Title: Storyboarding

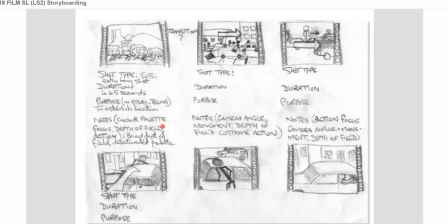[0:01]
Good morning, everyone. Well, everyone, there's nobody here. Anyhow, the purpose of this class is to try to demonstrate the importance of storyboarding to you.
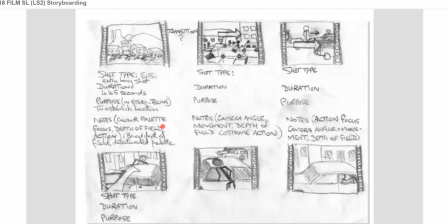[0:15]
And there were several outcomes which we're looking to accomplish in this. First of all, that storyboarding is a way for you to visualize your story ideas,
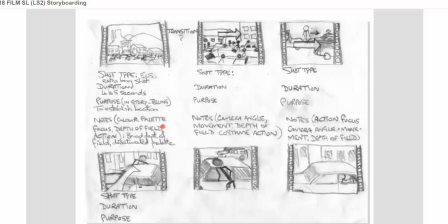[0:31]
but also for you to think about some of the cinematic choices which you need to make in communicating those ideas. And that's where the kind of motivated aiming and shot selection reflective part of this comes in.
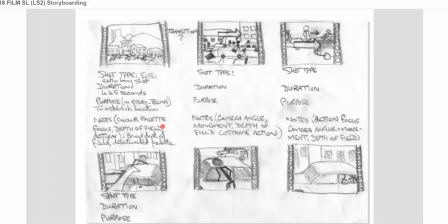[0:48]
The second outcome of this is for us to think about storyboarding as good practice for all our production exercises. And because if you're involved in a collaborative venture, for example, good storyboarding,
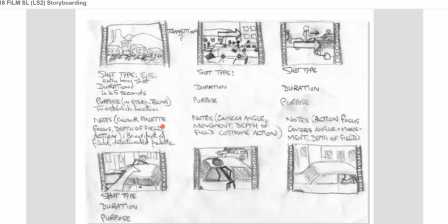[1:05]
that is clear drawings and fairly as comprehensive as possible annotations, will provide members of your production team a very clear idea of what you're setting out to accomplish in each shot.
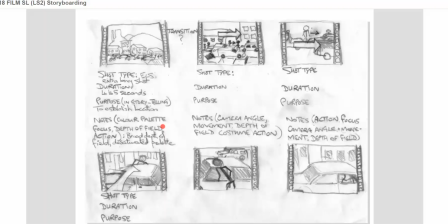[1:21]
Another supplementary outcome for this is to begin to explore how the continuity system seeks to engage audiences and how shot selection
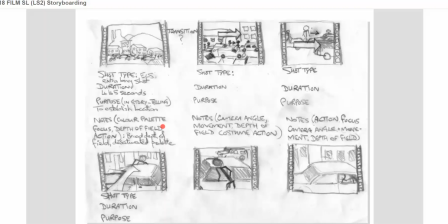[1:36]
tends to lead their interpretation. So I'll begin with the first slide.
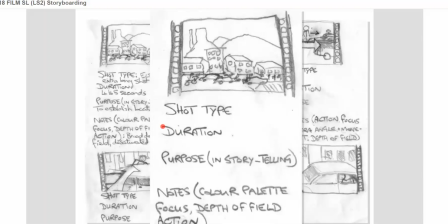[1:43]
So this is our first slide, which, as you can see, is a longish shot, or an extreme long shot. And in the continuity system, this would be described as an establishing shot.
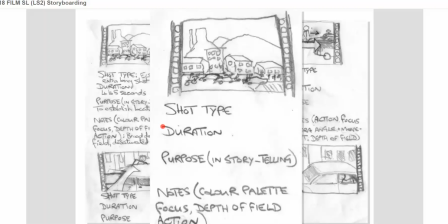[2:02]
So what is the duration of the shot, first of all? Let's think about the titles that we have there. Well, one of the conventions of the continuity system is that a long shot,
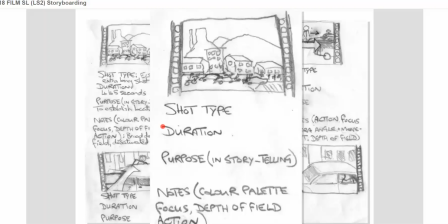[2:19]
tends to have a long take. Notice the difference in terminology there. One does not talk about a long shot as having a long duration. One talks about a long take as having a long duration. This is quite important.
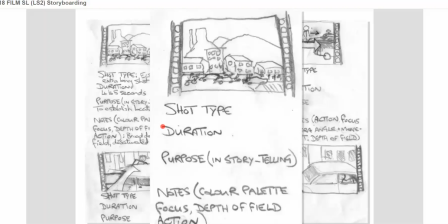[2:35]
Many students get this wrong. So why would a long shot have a longish duration? Well, a shot is filled with a lot of details. So audiences take some time to actually take in the detail.
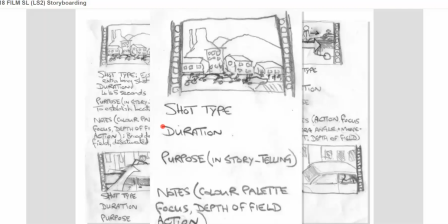[2:52]
And that relates to the purpose in terms of the storytelling. So the purpose of this shot would be to set the location or the setting of the shot, and perhaps the time frame as well. If one thinks about the opening shot of Psycho,
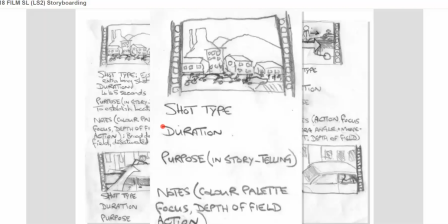[3:10]
it's an extreme long shot which tracks in towards a window, but also has a caption written over it, which is very vague in the terms of Psycho.
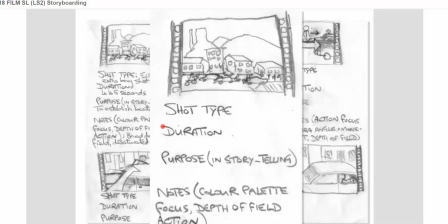[3:22]
So at the bottom of our slide there are a few other things which you need to think about. What would the focus of this shot be? What the depth of field? What would the aperture be? So how deep would the focus be? What's actually happening within the shot?
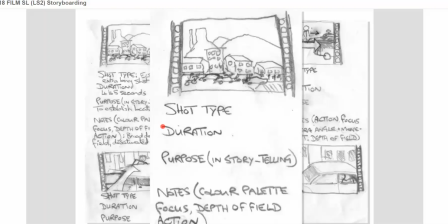[3:41]
And finally, some ideas about color palette, because choosing color palette will set the tone and the atmosphere for everything to follow, especially as this is an establishing shot, so you're establishing atmosphere as well.
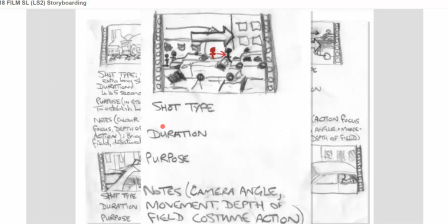[3:56]
So let's move on to our next shot. Again, this one follows the conventions of the continuity system, but also introduces some conventions of storyboarding, in particular this kind of storyboarding.
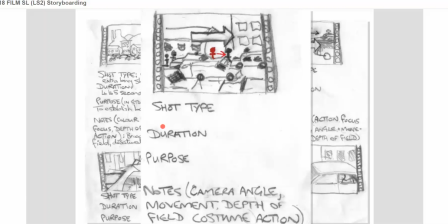[4:11]
So we see there a large unfilled arrow, and in red, I'll just put my cursor there for you. You see in red, we see a linear arrow. So we have this one, which is a large open arrow, which is as I'll describe it.
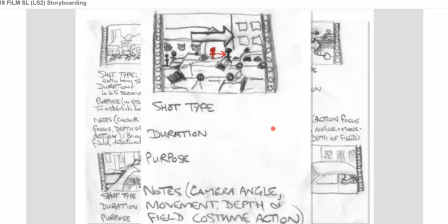[4:30]
And then we have a closed linear arrow. So the large open arrow is to describe camera movement. And the small arrow there, and in this case, I've identified one person, is to show character movement.
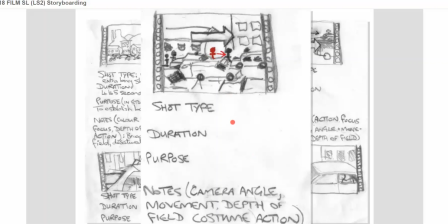[4:50]
That's not to say that other characters aren't moving within the frame. But anyway, let's get to our shot. So our shot is closer to the subject, and in this case, the camera is tracking from left to right.
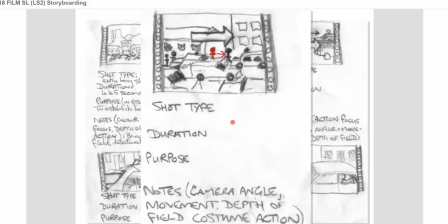[5:08]
There are several planes of action in this shot, and in the foreground there are traffic. There's traffic which is moving back and forth. In the middle ground, there are characters which are moving back and forth. And in the central third of the frame is the character we're most interested in.
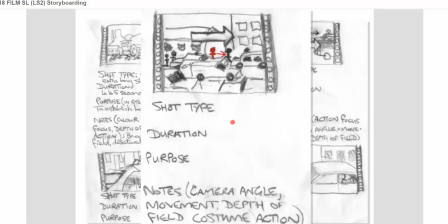[5:25]
Now, this follows the conventions of the continuity system in that our medium long shot follows our long shot, so that we've set the basic location and the setting,
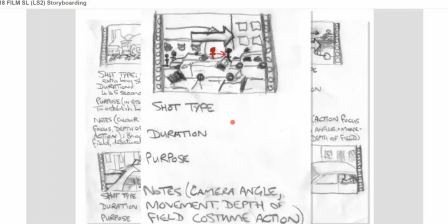[5:41]
but now we've actually come in a bit closer to the subject, and we're looking at location, setting, and particular locality.
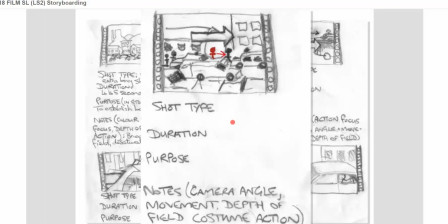[5:57]
This shot tries to use the conventions of the continuity system, but also to subvert them a little bit. So, as I described to you, our character there, which I've marked in red, which I'll just put my cursor by,
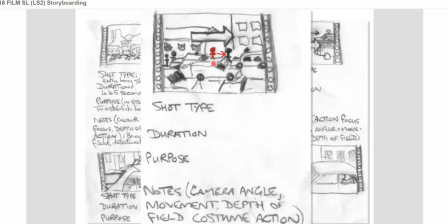[6:12]
is moving from frame left to frame right. And what the camera does is to track frame left to right in order to ensure that this character remains in the center of the frame.
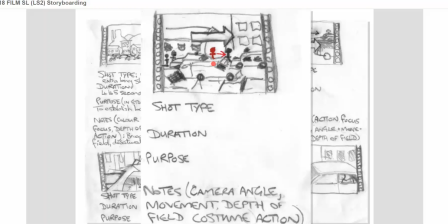[6:29]
Towards the end of the shot, the camera will come to a halt at the end of its track, and the character will move off to frame right. Now, what we need to think about is the transition from shot to shot. In this case, I've kept it very simple so that what we have are straight cuts.
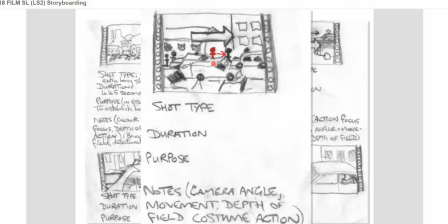[6:49]
The duration of this shot will be marginally shorter than the other one. However, because of the track, it will be fairly close in length, which gives the rhythm of the shooting a fairly even feel. Now, part of the purpose is to be ambiguous.
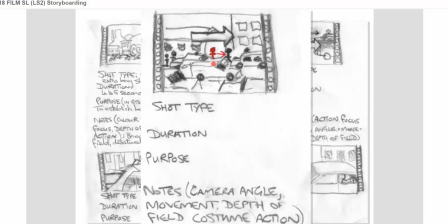[7:09]
What it sets out is that this is a busy street and that people are moving back and forth, and the sharp-eyed viewers will see that we're tracking on one individual. But for many people, there will be ambiguity about which individual tracking.
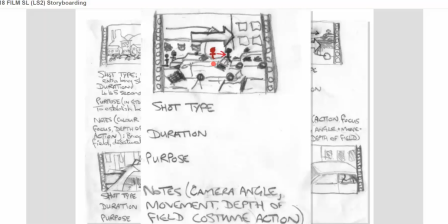[7:28]
But those of us who understand the way that the system works will understand it's the guy dressed in red. Okay, let's move to our next slide, which I think is just... So this is shot 3.
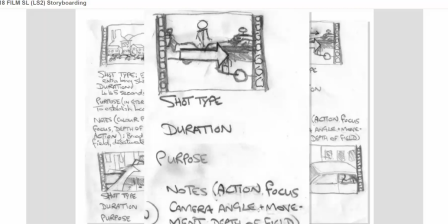[7:42]
Shot 3, again the camera tracks. The character walks into shot from shot left to the middle, and the camera tracks. Now this, again, is closer to the subject. Our character is still moving left to right, and now we've identified our character.
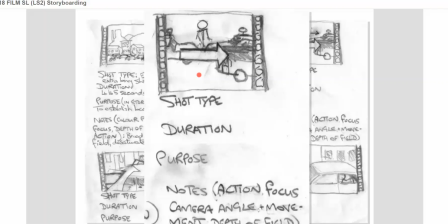[8:02]
He moves into the shot to the central third, and we track with him. And we see something of the actions he's engaged in. He's looking into parked vehicles, presumably with a view to stealing something.